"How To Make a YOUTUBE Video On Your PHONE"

Want to start making videos, but all you have is your smartphone? Whether you want to make videos for your personal channel or for your business, these are my top 10 tips for making better videos using your smartphone.
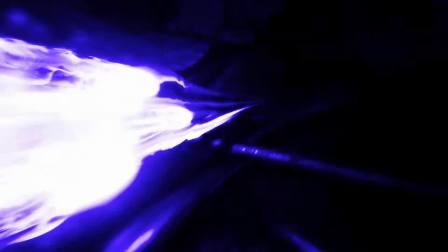Hey everyone, Heather here from ShareSpark Media. Before we begin, I just want to let you know that this entire video was shot using my iPhone 6. Also, if you like what you see, subscribe to the channel. Now, off to the tips.
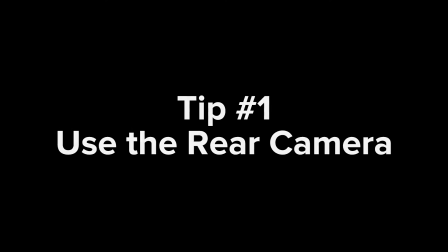[0:28]
Tip number 1, use the rear camera. A smartphone's rear camera, the non-selfie side, often records in a higher resolution.
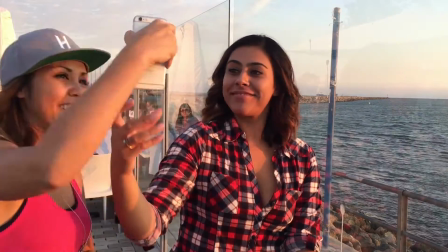[0:36]
So even when you want to film yourself, use the rear camera or ask someone to hold the phone while you shoot.
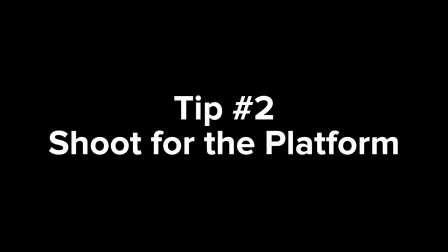[0:41]
Tip number 2, shoot for the platform. Before you shoot, think about where you'll be uploading your video.
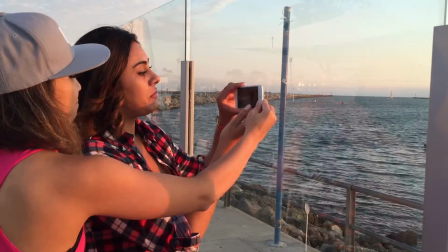[0:47]
If you're planning to upload your video to YouTube or Facebook, you'll want to shoot horizontally or in landscape orientation. Otherwise it'll look like this, where you have these black edges on the sides of your shot. Then again, if you're shooting for Snapchat, vertical or portrait orientation is actually preferred.
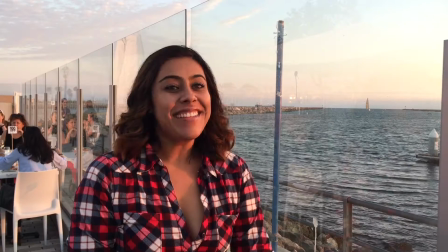[1:03]
Tip number 3, look at the camera. If you're going to be filming someone speaking to the camera, make sure they are looking directly at the camera,
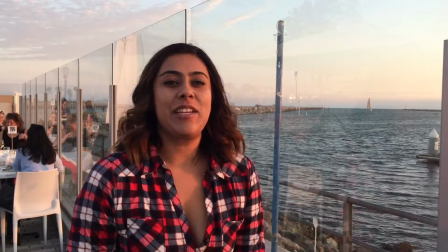[1:11]
not just in the general direction of your phone, like Prank is doing here.
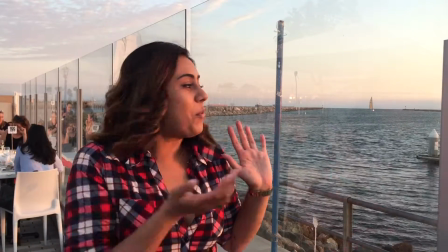[1:18]
In this shot, I directed Pranka to look directly at the little circle on the back of my phone, which is the camera.
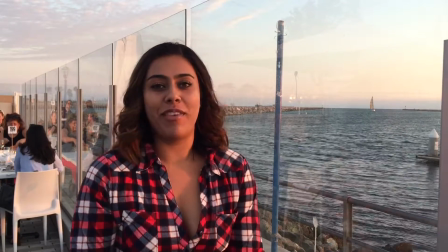[1:25]
Now it looks like she's making eye contact with you, the viewer.
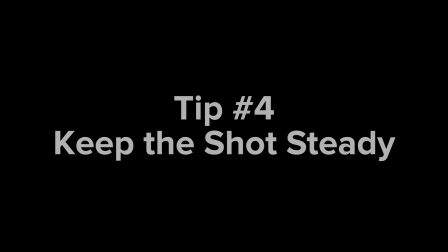[1:31]
Tip number 4, keep the shot steady. If you're going for a more professional feel, hold your phone as steady as possible.
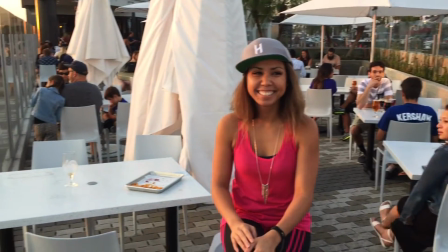[1:38]
Or better yet, get a tripod. This is Pranka holding my iPhone in her hands while she's panning across a scene.
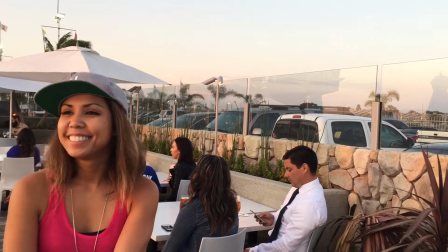[1:44]
In contrast, this is her panning across the scene with my iPhone on a tripod. Tip number 5, find the light and position accordingly. Whether it's the sun or indoor lighting, make sure the light is shining on your subject.
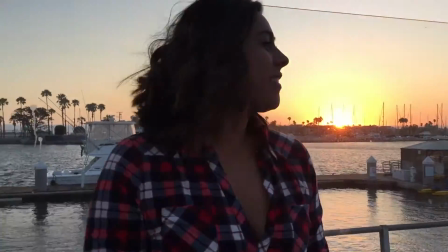[2:02]
Here's Pranka with the sun behind her.
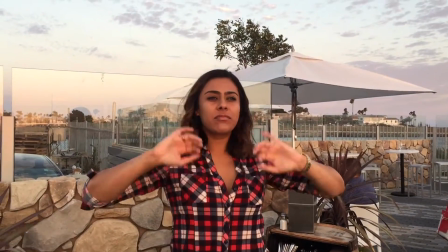[2:05]
Now we'll switch places so that the sun is behind me, but it's shining onto her and you'll see that her face is much brighter. Tip number 6, bring the mic to the subject. It might be obvious, but be mindful that your phone is also the microphone.
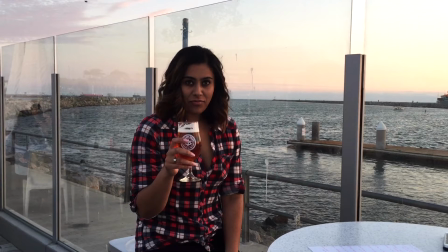[2:21]
In this shot, the microphone picks up a lot of ambient noise, like people talking and some wind.
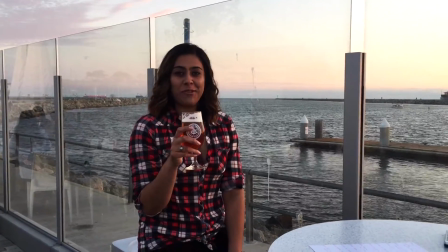[2:27] Having a wonderful day off in Long Beach at Ballast Point Brewery with a great IPA and with the ocean next to me.
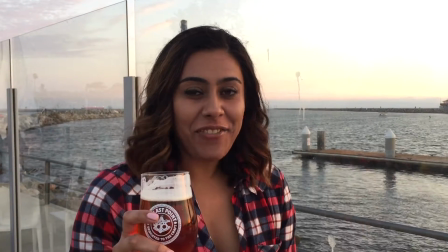[2:34]
Here's what it sounds like when I come closer to Pranka as she's talking.
Having a wonderful day off here at Ballast Point in Long Beach next to the ocean, watching the sunset with a great beer.
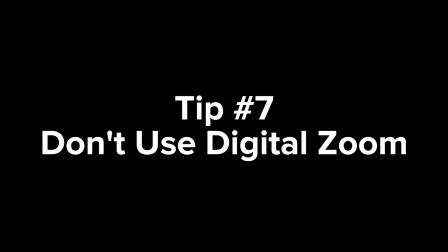[2:43]
Tip number 7, don't use digital zoom. Zooming in while you're filming decreases the quality of your video.
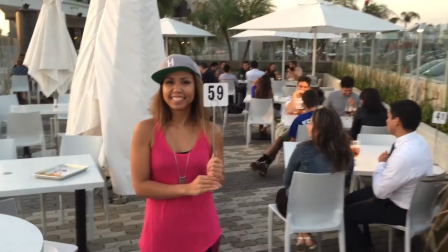[2:50]
Things will start to look grainy and any shakiness is exaggerated. The best way to zoom is to actually bring your phone closer to the subject.
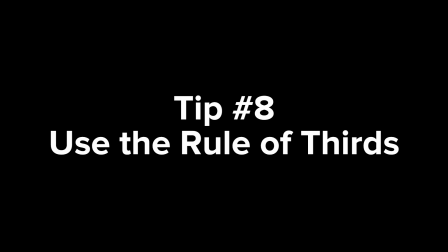[3:00]
Tip number 8, use the rule of thirds as a guideline to compose a more balanced looking shot.
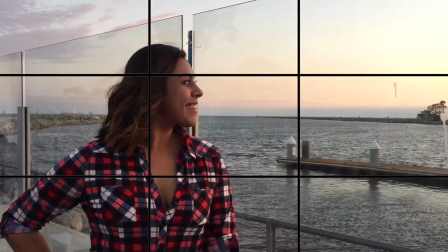[3:05]
Divide your scene into 9 equal parts like this and position the points of interest at the intersecting points.
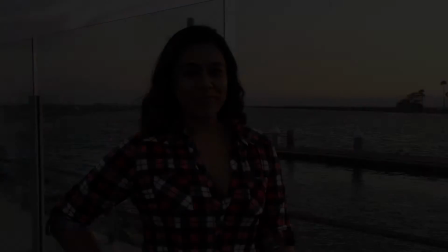[3:11]
In this case, my subject is Pranka, so I've positioned her head at the top left point. Now here's what the shot looks like when Pranka is just standing in the middle of the frame.
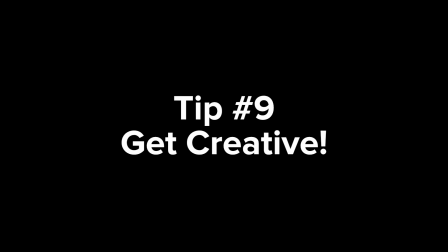[3:22]
Tip number 9, get creative. You could use voiceovers just like I've done in this video.
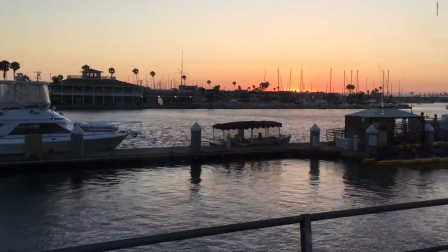[3:28]
Or try making a time lapse. This is a 2-minute shot, fast forwarded down to 7 seconds.
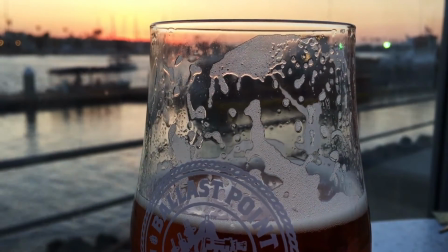[3:33]
Also, you could try experimenting with different angles. In this case, the beer was the subject, so I brought my phone really close to the glass.
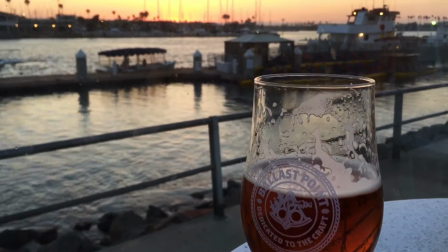[3:40]
Now here's me adjusting to include the branding. Tip number 10, use phone apps.
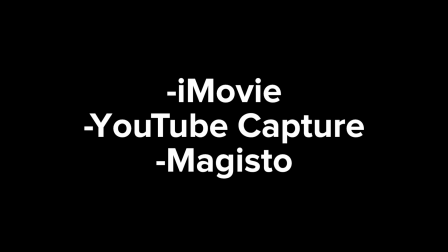[3:49]
There are plenty of apps available, both free and paid, that you can use to help you shoot, edit, and add effects. These are the 3 that I recommend. iMovie is typically my go-to because it's super simple to use. YouTube Capture is similar to iMovie, but obviously optimized for the YouTube platform. There's also Magisto, which is an app that will actually do the editing for you.